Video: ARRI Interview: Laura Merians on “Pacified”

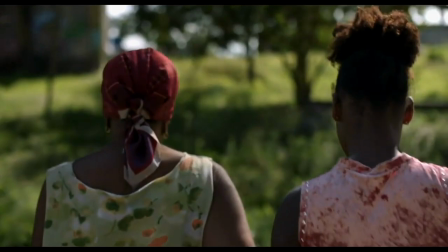1s This plant near your feet is tobacco.
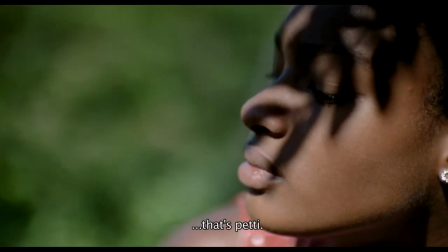10s That one, near the old road.
into the style of the film, so make it more like fantastical, magical version of how one might see this neighborhood or how it's normally portrayed.
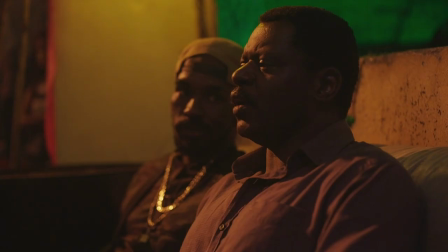41s
In terms of the looks that we set, I did some test footage in the beginning and met with our colorist, Eli, in San Paolo, and we set some looks. Myself and my DIT would meet every night. We lived in the same house together, but it was far away from set, So he would start his call time later, I would shoot, and then when we finished shooting for the day, I would sit with him. Being able to live with my DIT, we're able to deliver color time dailies every day.
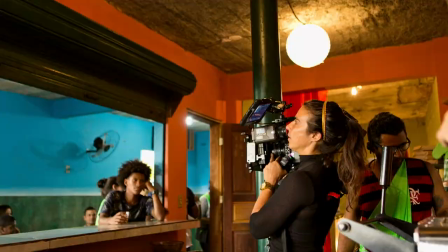72s
I chose the Alexa Mini because I just wanted a really minimal, pared-down, simple camera package, and so just stripped it down. I knew the film would be handheld, and I knew we'd be doing a lot of running around, and I just want to keep it simple and compact. I try and make the camera almost part of me, so people just get used to seeing it with me.
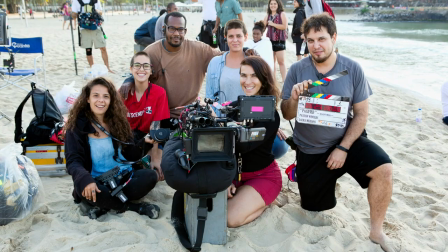97s
I always have it. It's just an extension of my body. But I just like to kind of make myself as...
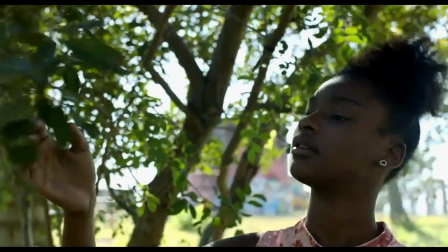105s
as, like, normalized with the camera as possible, so it doesn't seem like something that's threatening or weird to have around,
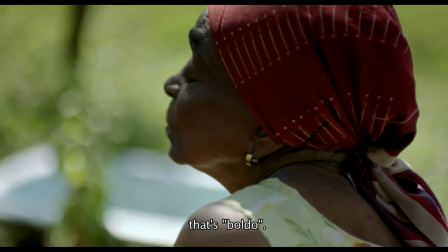113s
and then the actor feels comfortable with me being so close to them.
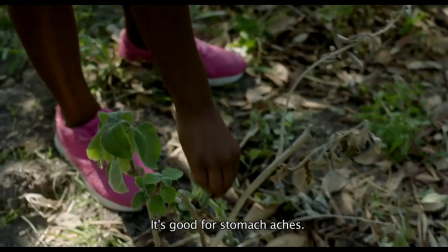118s
It's important for your director to trust you in that relationship. I think that's part of being a cinematographer and the director
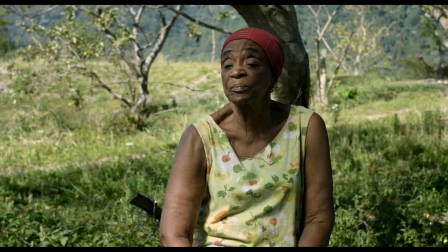126s
giving you that trust of, like,
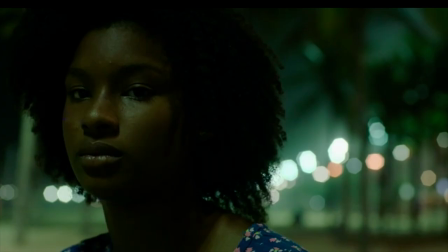131s
be intimate with my actors, capture this performance, and, you know, you kind of establish that language through your camera.
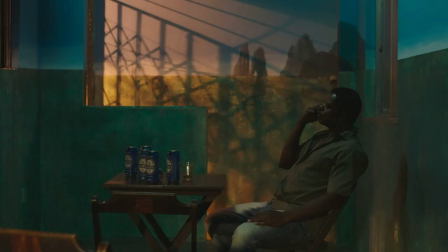139s
The lighting was, a lot of it was inspired by the community as well, it was inspired by Prazeria's what's naturally there.
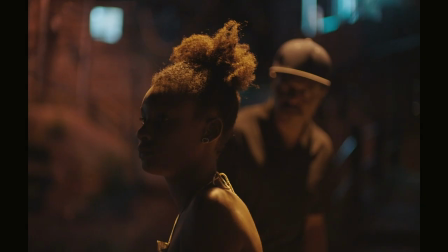148s
It becomes extra magical at night and there's a lot of sodium vapors, a lot of just practical bulbs, a lot of bare bulbs, a lot of colored bulbs, so that sort of informs the way that I approach the lighting and also just the color palette of,
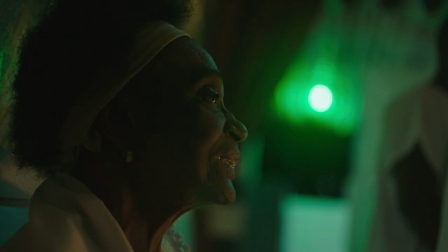164s
you know, going between like really really warm and really green.
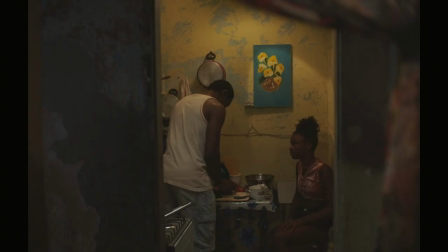167s
I really embrace those two colors based on what I saw already happening in the neighborhood. What was great was since Prezares has its own power grid we're
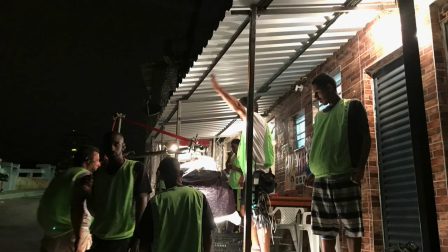178s
basically able to control all the lights in the neighborhood all the
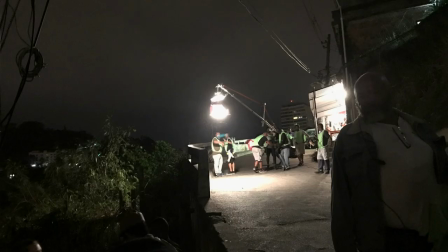183s
like kind of street lights and stuff so for shooting a night exterior on a
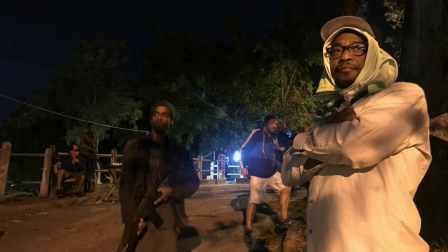187s
street we're able to like turn off all the lights and just keep one on things like that was great. I was also able to you know use my own practicals and my gaffer and I went shopping for light bulbs before the film and and built like just very simple soft boxes and then just normal like Fresnels and
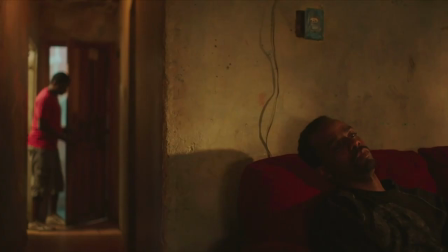208s
Parkhands using a lot of the you know kind of deep orange gels and just making the lights are coming in through the window similar to the feeling of a sodium vapor light.